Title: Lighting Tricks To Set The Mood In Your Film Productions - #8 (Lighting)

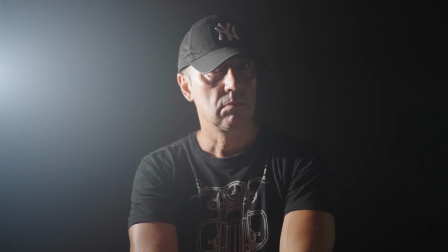[4:06]
Sometimes the split light is used to create a sense of unease and uncertainty when you are unsure about that person, or the character has to make a decision that could be either bad or good. As you can see, moving our key light can drastically change the mood and feel of our images.
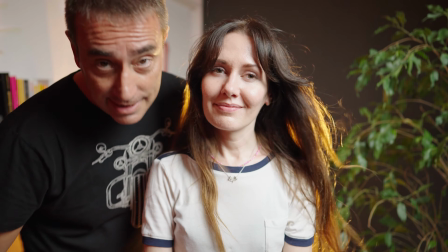[4:23]
The backlight. Let's take a look at the second of the 3 light setup.
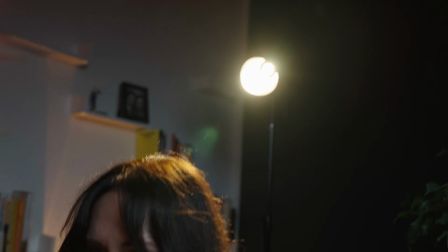[4:29]
The backlight if it's positioned on the back, hair light if it's above the subject's head, or rim light if it's more to the side.
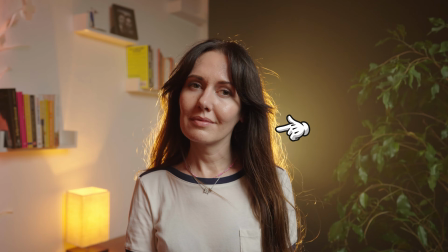[4:37]
Its purpose is to separate the subject from the background and create depth
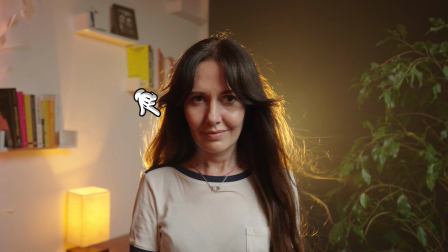[4:42]
by outlining the subject with a halo or rim around it. The backlight replicates what the sun does at golden hour.
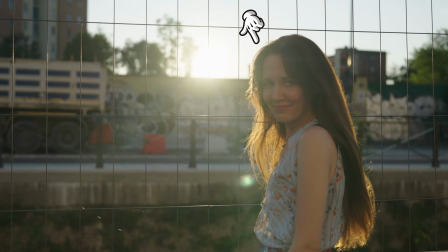[4:49]
It outlines the subject's back by creating this halo effect.
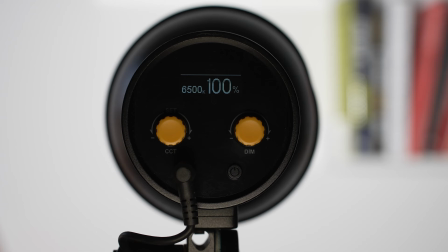[4:53]
I used this cheap Godox ML30 bicolor light. light, because you can change the temperature to simulate the sun's warm glow.
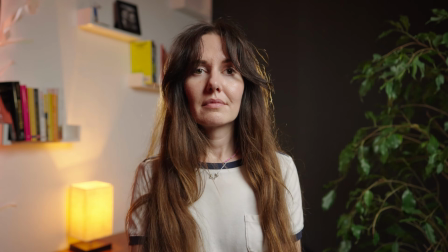[5:01]
But you could also use a window or practical lights like a lamp or anything you can think of to light up the back of your subject. The fill light. The third light of the 3-light setup is the fill light. It is usually positioned on the other side of the key light. The idea is to make the shadows less dramatic by filling in some light.
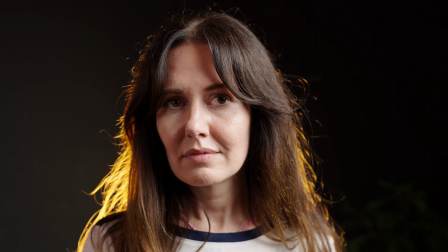[5:22]
Depending on your goal, use the fill light to make your image less contrasting. When I make my YouTube videos, I use a little fill light, just enough to keep some shadows on my face, but still allow the audience to see both of my eyes.
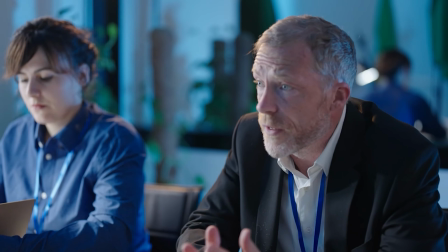[5:35]
Instead, if I'm shooting a short film, I generally don't have a fill light on my actors, as I love the dramatic look typical to many Hollywood productions.
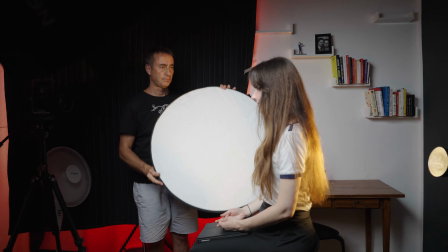[5:44]
The fill light can be a practical light or a bounce light. Bounce lights are effective and cheap.
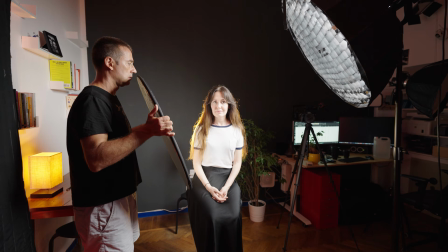[5:50]
They are used to reflect and bounce the light coming from the key light to the dark side of your subject. You can get one of these diffusers from Amazon for really cheap. I suggest you get both a small one and a bigger one.
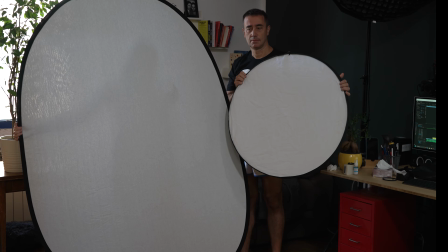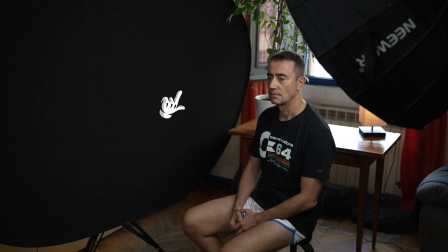[6:08]
You can use the dark side of your diffuser to fill some negative light,
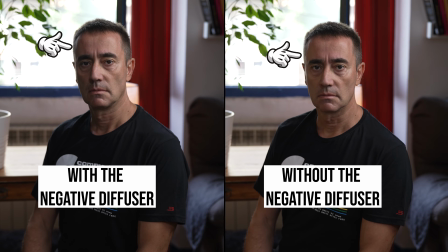[6:13]
thus accentuating the contrast with more shadows in a situation with too much light, such as outdoors.
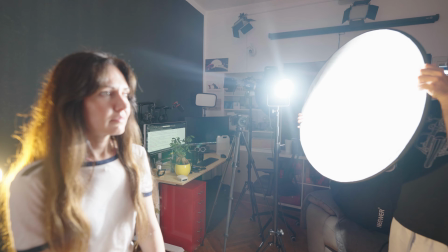[6:20]
Side note: you can use a bounce light instead of a key light that is too powerful, to soften things up and make the image look more natural.
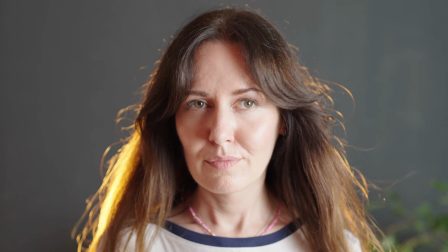[6:28]
All you have to do is point the key light to your bounce board that you can rotate to direct the light to the liked position.
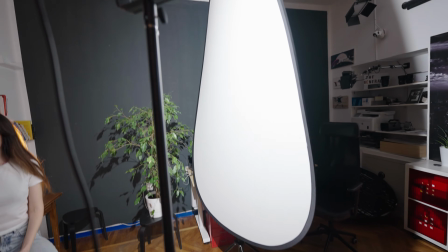[6:36]
Be aware that a bigger bounce board will create a softer light. On this topic, let's move forward to the next section: quantity and quality of it. The light source size and the distance from the subjects significantly affect the light's quality.
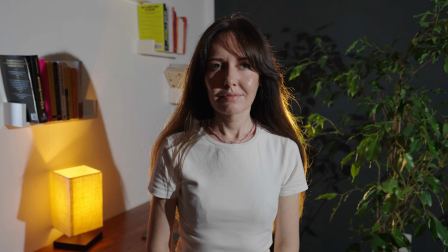[6:57]
A small light source produces a hard light. A big light source produces a soft light.
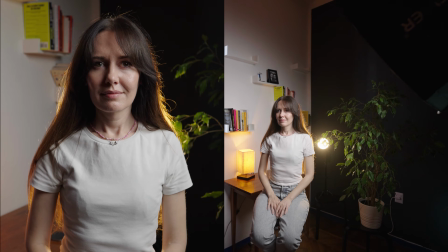[7:03]
The bigger, the softer. A close light source produces a softer light.
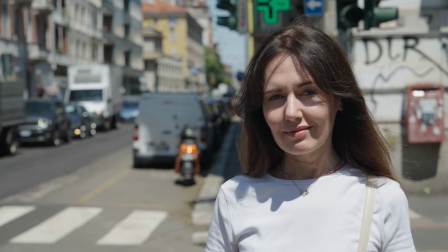[7:08]
The closer, the softer. The sun produces a hard light, even though it is a huge light source. And why is that, I hear you asking? It is because of its distance. The longer the length, the harder the light will be. Even though the sun is enormous, when we look at it, we see a tiny dot in the sky.
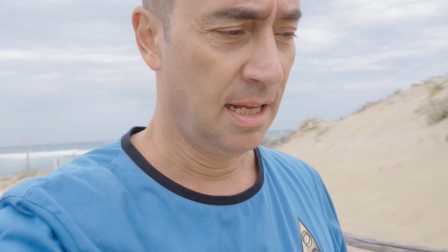[7:28]
Therefore, it produces a hard light. Instead, the light is much softer when it's cloudy, because the clouds act as a diffuser. Okay, but which one should you use? Let's find out. We're lighting our singer with a small light.
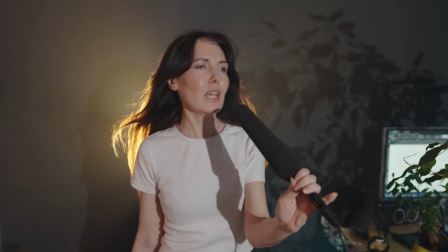[7:42]
Notice how the shadows on the microphone are neat and well defined. You can see these shadows cast on her dress and face.
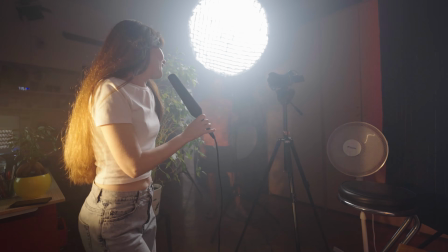[7:50]
Let's now switch to a bigger source of light. You'll see how those hard shadows have disappeared.
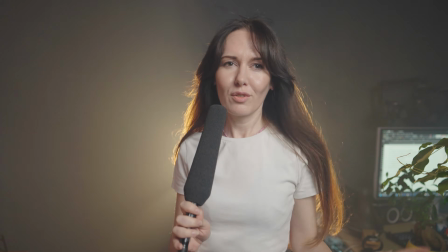[7:56]
The overall effect is more natural, pleasant and attractive. This does not mean that soft lights are better than hard lights.
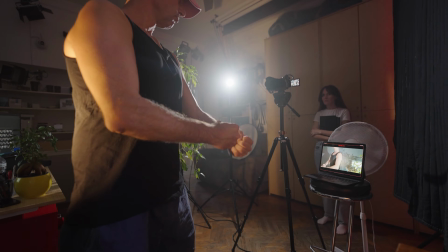[8:04]
There may be occasions when you need those hard shadows. Let's take a look at this hefty thug, for instance.
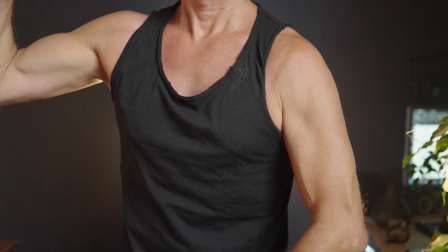[8:11]
Have a look at how a hard light helps show his muscular prominence.
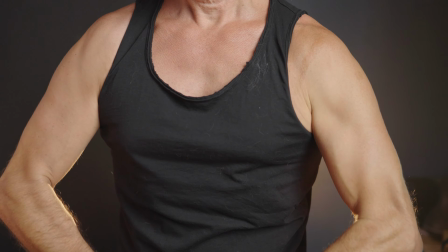[8:16]
A soft light wouldn't have the same effect on his perfect body. Let's sum it up like this.
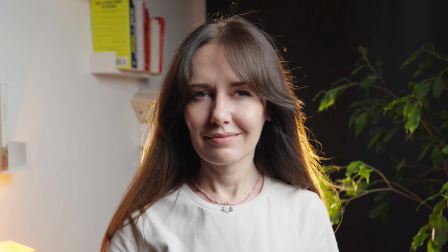[8:22]
Usually you want a soft light to light up your subjects and hard light to show definition.
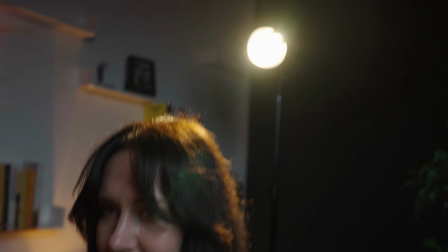[8:28]
The key light is better soft. The rim light is better hard. Temperature and color. Color temperature in filmmaking is like comparing natural light colors during a sunset and a sunrise.
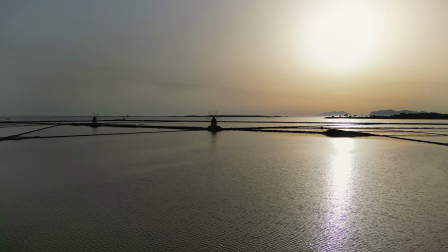[8:45]
Imagine you're outside during a beautiful sunset. The sun is going down and the light it gives off has a warm, reddish-orange glow.
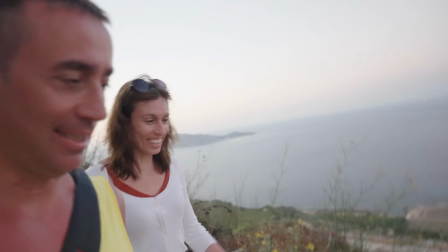[8:54]
That's like warm color temperature in filmmaking. It creates a cozy and pleasant feeling, like how you might feel at the end of a fun day.
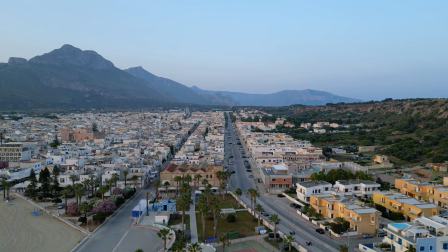[9:02]
Now, picture yourself at a gorgeous sunrise. The sun is rising, and the light it casts has a cool bluish tone.
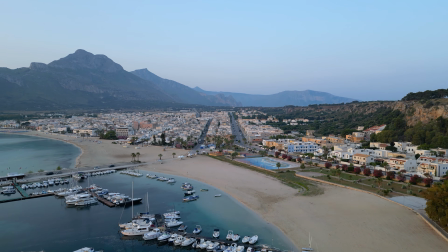[9:10]
That's similar to cool color temperature in filmmaking. It can make you feel refreshed and energetic, like the start of a new day.
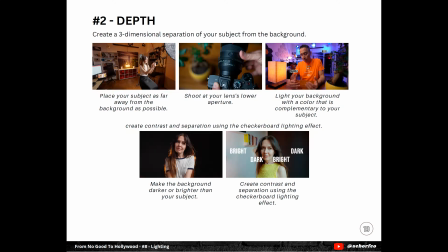[9:19]
You will find in the description a PDF file with this lesson's information, including a reference sheet with the common color temperature scale.
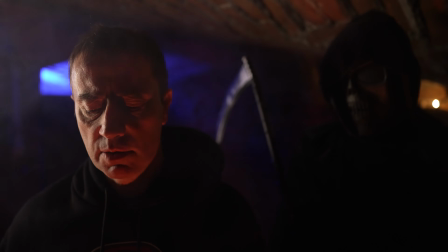[9:27]
Why do you need this? Look at this scene from my film The Unforgiven.
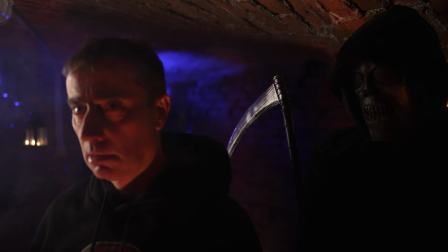[9:32]
The only motivating light in this scene is the candlelight. Of course, that candle alone wouldn't have been enough to light up my face.
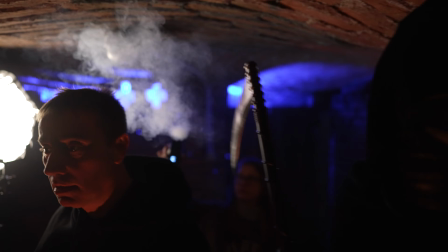[9:40]
I had to add the light source and set it to match the candlelight color temperature to make the scene look natural.
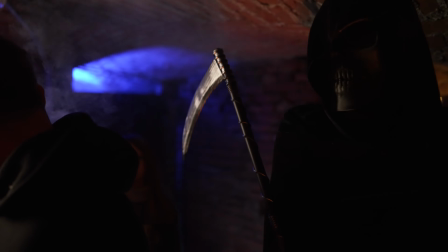[9:46]
You will also see a blue light coming from outside. bringing us to color contrast.
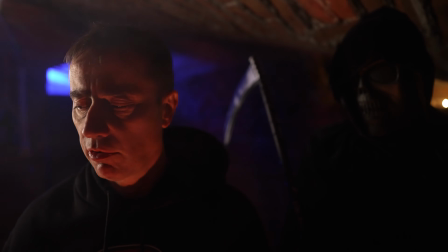[9:52]
This common technique makes the image more compelling by creating depth with color contrast.
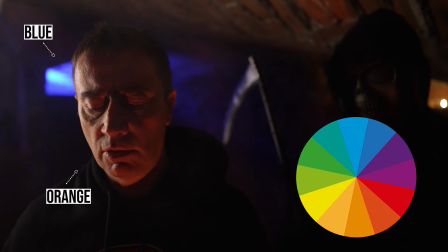[9:58]
Take a look at the color wheel diagram. As you'll notice, blue and teal are the opposite of orange, the candlelight color.
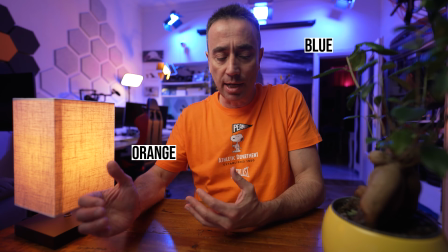[10:05]
Look for opportunities to create contrast in your picture by lighting your background with the color wheel opposite color of your subject. But don't exaggerate with RGB color sources.
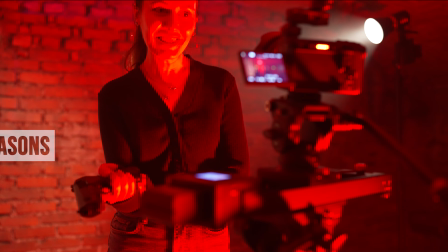[10:18]
I see amateur filmmakers often adding random colors to their shooting that are unnatural. Only use colors if the scene requires it. Like in this memory from The Unforgiven.
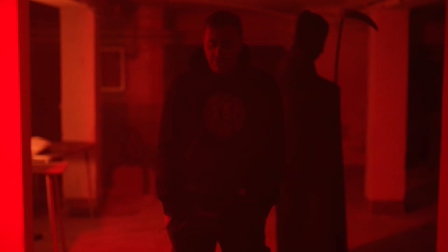[10:29]
The Great Reaper brought me into a surrealistic dimension and forced me to share a painful memory.
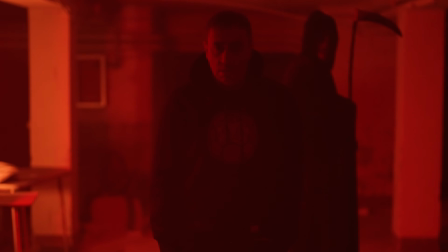[10:35]
I wanted the audience to feel like it was in hell, which justifies the red color. Let's end this color section with color bouncing. That can be a good thing or a bad thing.
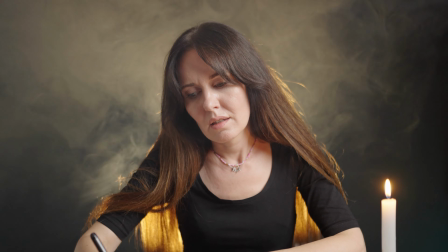[10:45]
Let's light up a candle to motivate the light in this scene. As discussed, we need a light source matching the candlelight color to light up our subject.
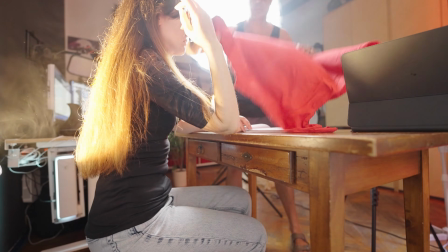[10:54]
Okay, but what if we don't have one? In that case, we could use a red t-shirt like this one.
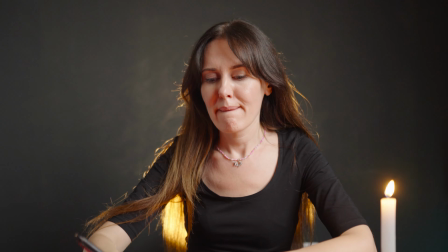[10:59]
The key light will bounce on the shirt and cast a reddish tone on our subject's face.
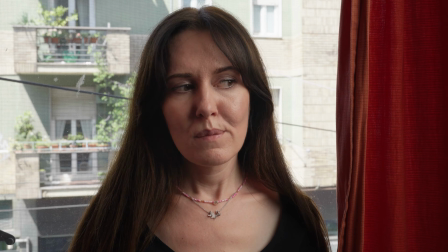[11:06]
There you go. You don't even have to buy a RGB light now. Be aware of color bouncing in your environment whenever you shoot any scene.
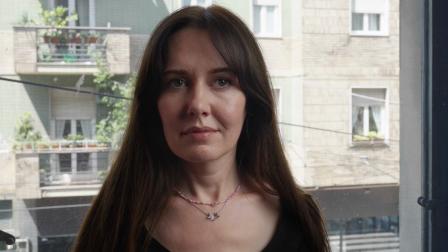[11:15]
Sometimes the grass reflecting green or a tent bouncing its color on your actors' faces may have unwanted effects on your footage. What light should you buy? If you're just starting with filmmaking, don't buy any light at all.
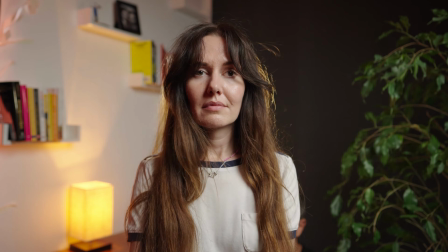[11:31]
Use whatever you have and upgrade only after you understand what you're doing.
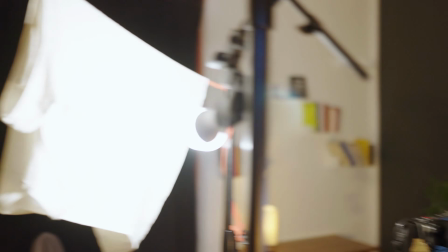[11:35]
Honestly, you can make a key light with any light bulb and a white t-shirt that will help soften the light on your subject's face.
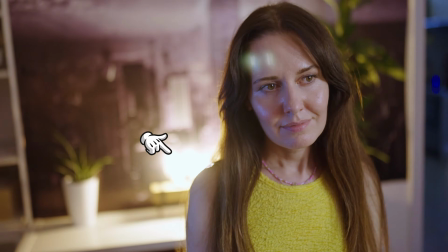[11:43]
Similarly, you can use a lamp or even a flashlight as a backlight.
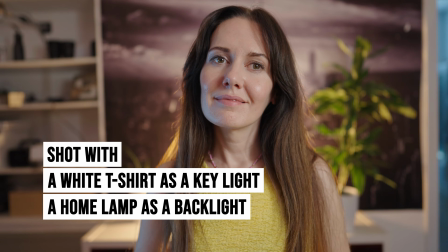[11:48]
Now that you know how to set up a 3-light setup correctly, you'll get much better results by applying the techniques discussed,
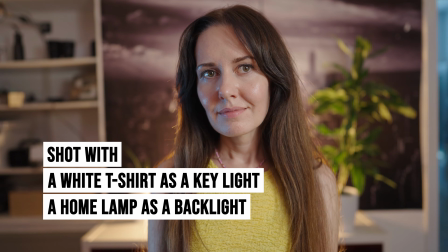[11:55]
using whatever light you've already got, rather than using professional lights without knowing what you're doing.
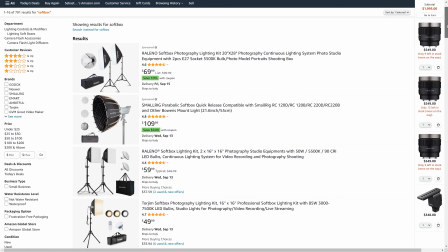[12:01]
There's no limit on how much you can spend on lighting. You can go from a few bucks to literally millions on a pro lighting setup. Here's the list of what I've got that gives me good results without making me go bankrupt.